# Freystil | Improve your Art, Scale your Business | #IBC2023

As I've said before, when you implement a new software, lady, you told me that you're working on Cinema 4D, which is very in-depth. Hannah is a great teacher here, for example. But it takes a long time, yes? It's a very, very great tool, and you have to learn it a lot. Of course, with filmmaking, there's a lot to learn. And to be honest, Red Giant can do so many more things that we showed you, but we wanted to show you that it's fast, that you can learn it fast. So I told you Matti started 3.5 weeks ago. He never ever did anything post-production wise. Let's dive right into it. We gave him the shot. He has never seen it, and I because we had one micro less, I will just. So we just said we'll put on Colorista. This is the tool that we always use.
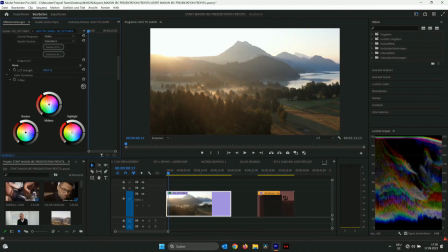50:07 So what is he doing now? Let's look at it. 3.5 weeks ago. What is it working? I think, yeah, but the Oh. sound, you know. So I think I have to come over there to see it also, what he's doing.
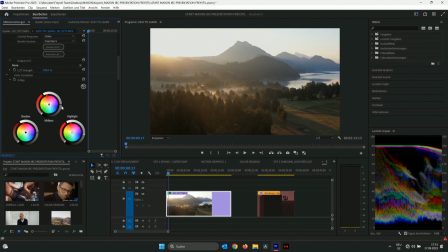50:25 So, Matti. So we use Lumetri scopes to see what's doing. So he's changing the highlights, the midtones. Again, it's very bright here, but he's doing that. You can see that on the 4K screen of the laptop.
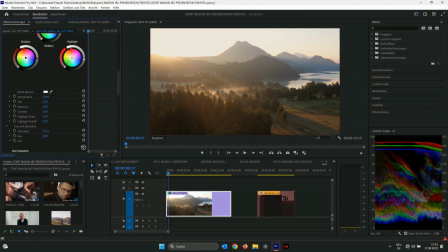50:41 He's going onto the temperature to make it even look warmer. Again, 3.5 weeks ago, he never even touched something like this. What are you doing now? Tint, okay? Because we teach when you have a sunset, yellow, and put a little bit red in it, it looks more sexy.
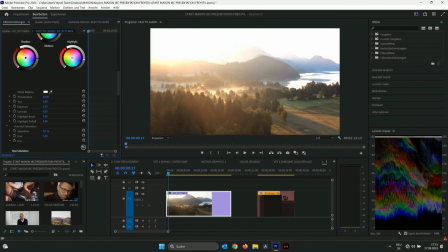50:59 And what are you doing? Exposure, he's trying.
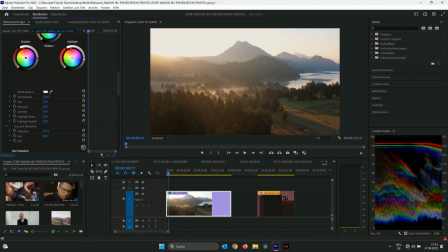51:04 Does he have to do something? He keeps it or not. A little bit brighter, okay. Then he's... So...
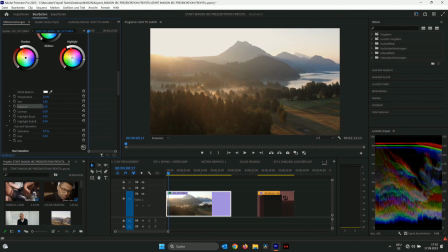51:22 No, he keeps it like that. Great. Then what's next? He's just giving a little bit of contrast.
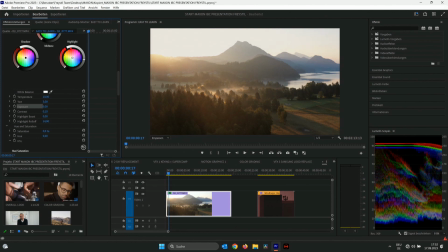51:36 I like that because we also tell him if you do too much of a contrast, it could get too dark and not be real. So yes, saturate it a little bit.
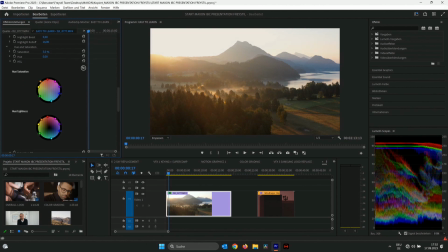51:52 And again, I would say if you use Red Giant for the first time, it will take about 1 to 2 hours per tool that you can use it for your products. Start using it. And that is really fast, right? So that's a good thing. Matti, how long did we explain the tool before we let you practice it? Hello? Oh, no. It was maybe about 40 minutes, something like that. 40 minutes, and then everything was explained, and now try it. We give him like 10 clips, and then we help him go over it and come back to him. Okay, let's go. So, yes, that's what we always teach. You know, turning down the blacks to have clean blacks. And you can tell, again, it's a new team member who can pull off a color grading after a couple of weeks.
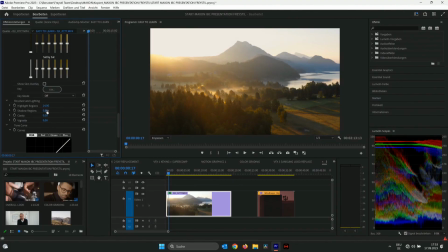53:01 Is there... Yes. He is working with Lumetri scopes, tries to make sure that the shadows are not below 0.